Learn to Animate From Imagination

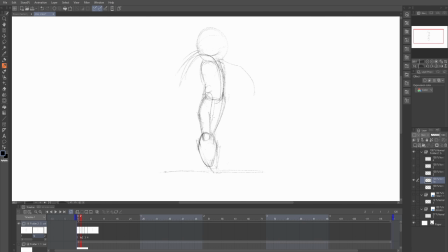And when I do that, I don't really want to be influenced by the originals. This looks pretty good so far. And that's where I feel that animating from imagination, it just makes me feel more creative. Oh, I like that. So yeah, now we're actually freestyling just like he was talking about in the tutorial.
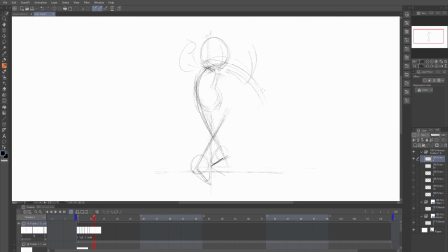All right, so now lastly, I'm just going to add the compression. Now I still have some poses to go. Let's just see how this thing looks so far. Okay, not bad. Oh, I forgot the second jump. You know, it does look like the practice version now that I realize. Probably should have referenced the non-demonstration version.
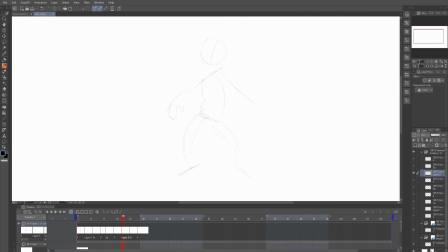I think I don't need this second rest pose, because once he lands, he can just go straight into the compression and then right into the next flow. I think this rest pose is only needed when he's starting. So rest, compression, tension, rest, tension, compression.
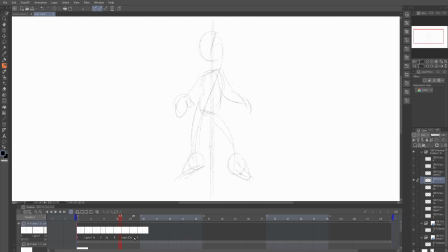Yeah, so I don't need this pose right here. I don't need it. I like it, but I'm going to have to get rid of it. Because once he gets started, you don't need that. Yeah, that's much better. Much better. Boom. Boom. Yep, okay. I just want when he jumps for his head to come forward.
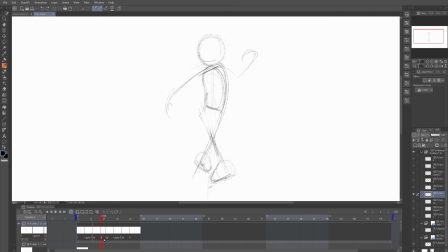That's pretty much it. So what you could do, and what I'm not going to do, is you could just take this frame and then squash it, and then just, use image manipulation, but I'm not going to do that. I'm not really a fan of that. Yeah, I'm not really feeling this down pose.
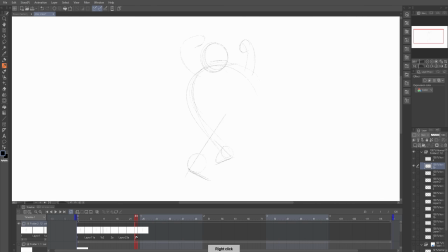I'm not feeling that, so let's delete this. Maybe we just got to substitute with something else.
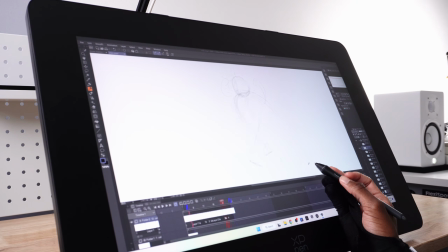Okay, we can keep it going after that. Alright, cool. So you pretty much get the point.
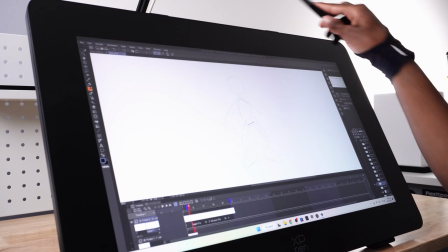This way, It helps me to be more original with my animation.
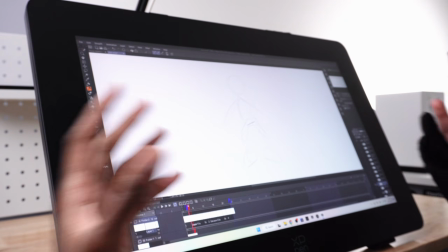I feel more creative knowing that I didn't just take a reference and copy it onto a different character.
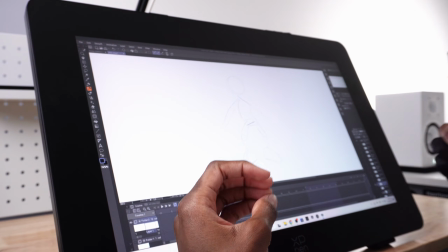I don't want anyone to know what reference I used. I want my creativity to be the main aspect of my work.
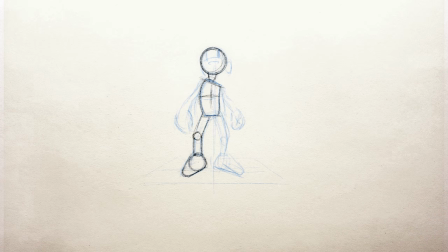All right, let's clean this up. So during the cleanup process, I actually bring back the original reference so that I can get the poses and dynamics right. The reason I like to animate from imagination initially is so that I can express myself creatively. I don't want to have to wait to build up a template, then express myself over that.
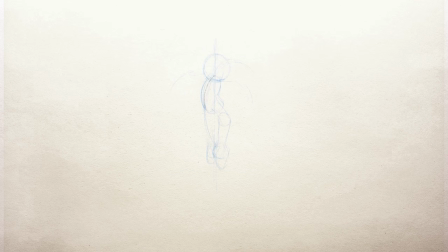Creative expression comes first. I practice, I warm up for drawing 3 times a week. The goal is to make an animation profile each time for a different motion. So if you were to able to make an animation profile 3 times a week for a whole year, that's
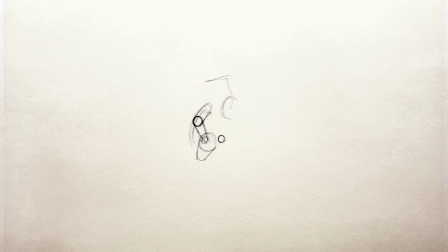156 different motions you could memorize in just 1 year. You're gonna have a massive library of motion to reference for your work. Anyway, that's it from me, guys. I hope you learned something from this video. Special thanks to Skillshare for sponsoring this. I am definitely gonna go back to that course and make a motion profile for some more of those dances.
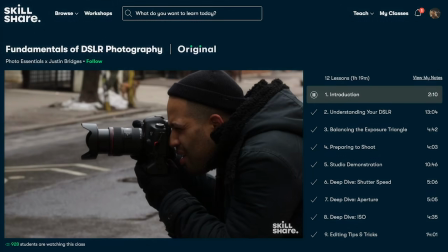That was a lot of fun. Check out the link in the description fast because the first 500 people will receive a 1-month free trial of Skillshare.
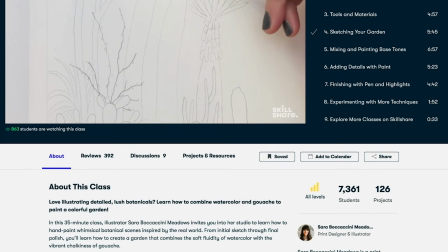You can get started right now. Happy animating, guys. Peace.